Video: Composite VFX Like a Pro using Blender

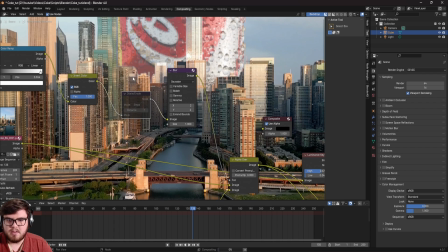[8:14]
So you can see it's basically just making our mask a little bit bigger and giving us some control there.
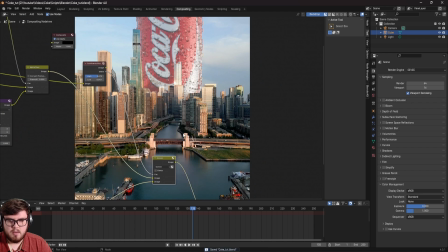[8:19]
So that looks good. The final thing that I kind of want to do to make this a lot more realistic is to add some atmospheric elements back in. You can see that we have all these clouds and all this atmosphere up here. However, we don't have any of that on top of our actual can.
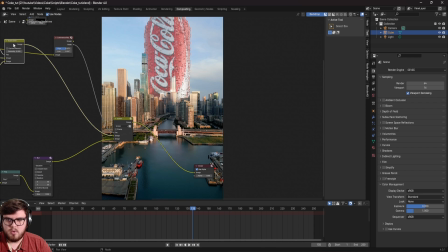[8:32]
So let's go ahead and get that back. What I'm going to do is we'll bring a alpha over back over here after our screen node.
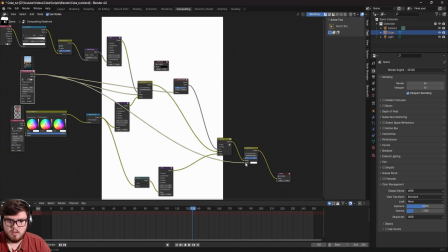[8:38]
And I want to use the footage for this. So we'll put the footage on the bottom socket of our alpha over just so it's on top of everything.
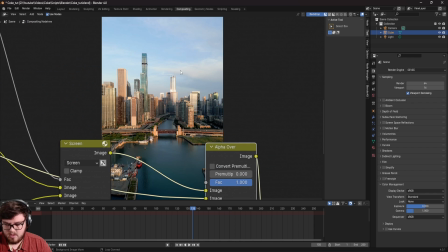[8:45]
And then, of course, we do need to key out some of these elements. Now, for our specific footage, we're going to be using a luminance key again.
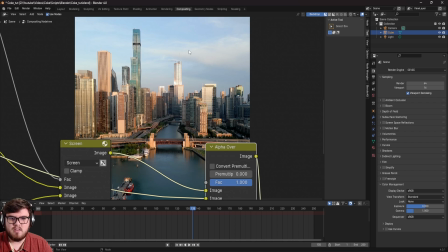[8:52]
I know we're using a lot of luminance keys, but that is because these white clouds have a higher luminance value than the background. And so that's how we can get away with a luminance key. So I'm just going to add that back in here.
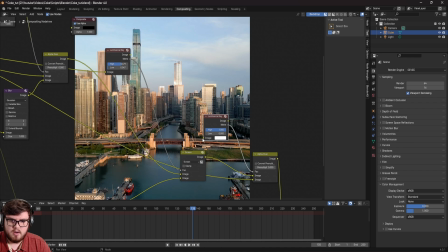[9:04]
Going to plug the matte into the alpha over factor. And then, of course, we need to use our footage again right here.
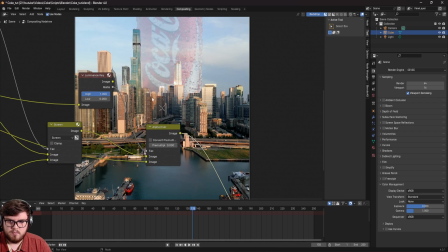[9:11]
And so now you can see we basically have this result. Of course, we need to dial that in with our high and low.
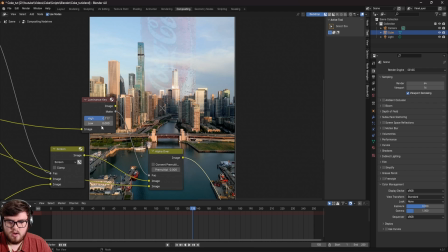[9:16]
So let's put that there. And then, of course, we need to bring our low up as well. So now you can see we're basically getting this as our matte,
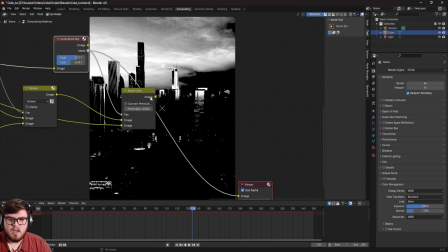[9:24]
just getting some of those clouds and data back into this just to help us add some atmosphere back on top of everything.
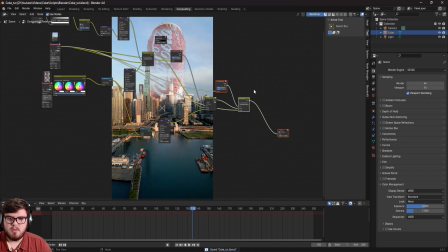[9:30]
Now, some final things that I want to do to actually, make this shot a little bit more interesting is I want to go ahead and add some lens distortion and stuff.
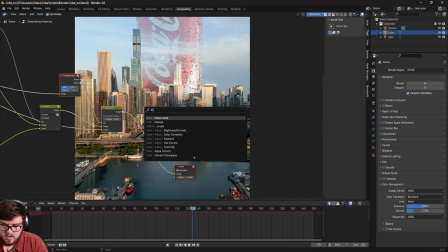[9:37]
So let's go ahead and do that. So let's come down here. I like to add in a lens distortion node. This is becoming my new favorite node, and so I highly recommend that you guys check this out and give it a shot.
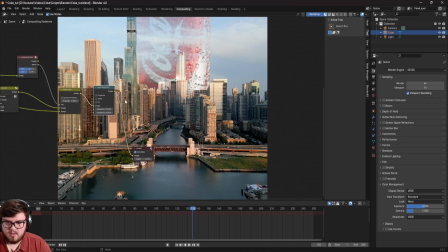[9:51]
But let's go ahead and add that in. So let's, I'm going to make the distortion.
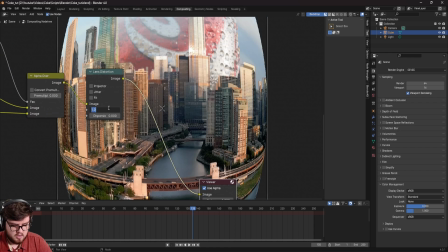[9:56]
So the distortion, of course, is basically the lens distortion. I believe I usually stick to like a negative 0.01.
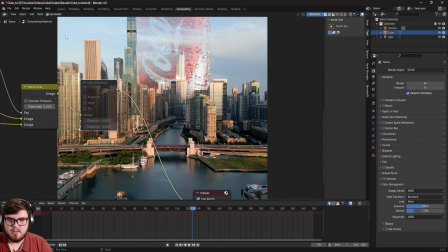[10:02]
And so as you can see, that's basically just bulging out the kind of outside a little bit, just to kind of match what actual real life lenses do. And so I like more of a lens distortion effect, but of course you can play around with that yourself.
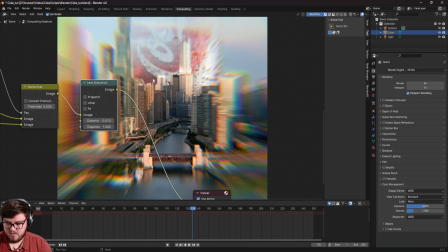[10:16]
Now for the dispersion, the reason I love this node so much is it's basically a kind of, you know,
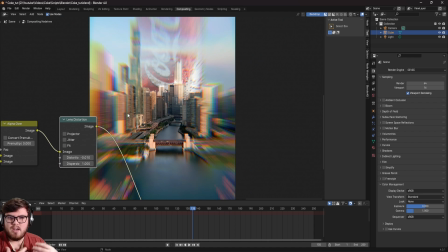[10:21]
cheating, you know, hacker's way to add chromatic aberration into Blender. And so it's not totally accurate to chromatic aberration stuff. However, it's giving us this result. And I think it's a pretty cool effect for kind of, you know, more stylized shots like this. So let's go ahead and add that in.
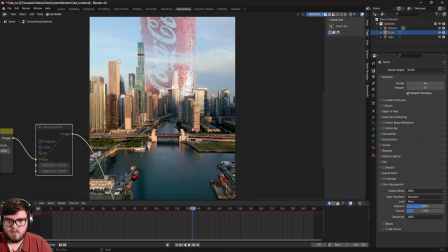[10:38]
I'll probably stick to like a 0.05. So as you can see, it's just, you know, adding some more color depth and chromatic aberration. Also, I think it's blurring the edges as well. And so I think it just gives a cool result inside of Blender, and that is what I'm going to be sticking with. Okay, so that is pretty much it.
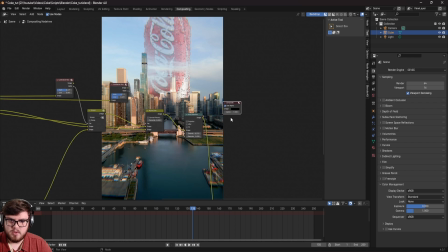[10:54]
Let's go ahead and get out a final render. So I'm going to plug everything into my composite node. Then let's come over to the output properties. I do want to set the right aspect ratio. So since it's vertical footage, I need to switch these numbers right here. And then it is in 24 FPS, so that is looking good.
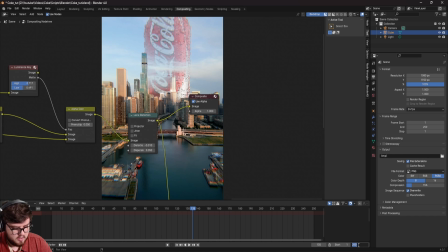[11:11]
And then we can set the end keyframe, I believe, is 289. So set that down here.
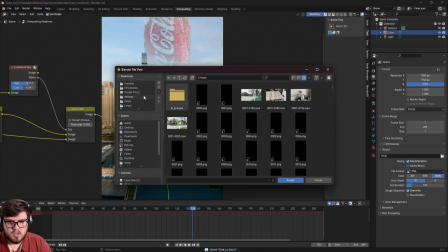[11:16]
And then, of course, I do want to save it in a new location. Once you have selected where you want to save it, we can just come down here.
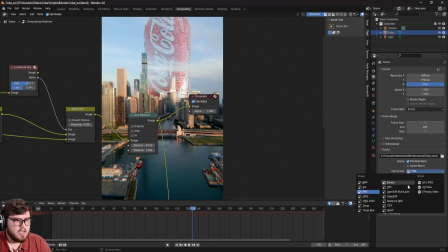[11:22]
Since it's going to render out so fast in our compositing tab, I'm just going to render out as a MP4 file. So let's go ahead, MPEG-4. And then set this to high quality. I'm going to leave it as H.264. It's totally fine for me. And then once you have all of this, make sure you save, and then let's render the animation.
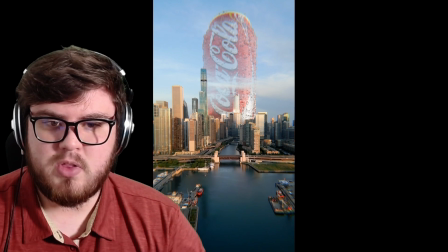[11:39]
Okay, so here is the final result that we got from this tutorial. Hopefully you guys were able to follow along or learned a thing or two on the way.
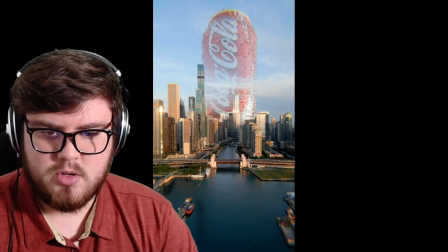[11:45]
You can see we got a pretty realistic looking result with the correct reflection, some atmosphere, and all that.
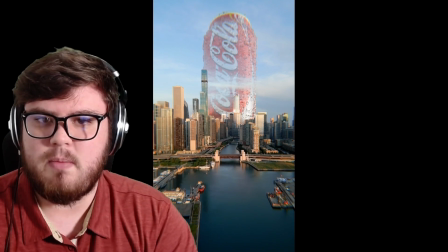[11:51]
So hopefully this shows you the power of compositing. Now, I would say the next level, if you are interested in one-upping this shot and learning some more in your art journey, is to actually go ahead and learn a dedicated compositing program. I highly recommend that you guys check out Nuke, which is my compositing program of choice.
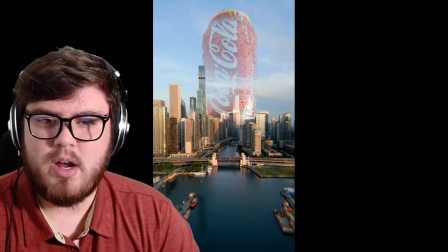[12:06]
However, After Effects, DaVinci Resolve, Natron, all those programs are great jumping off points just because Blender is not that great at compositing.
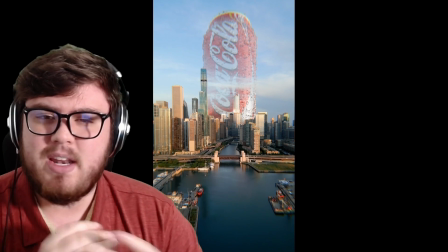[12:14]
So I highly recommend you guys go check out some tutorials about that. But anyways, thank you guys so much for watching, and I will catch you in the next video.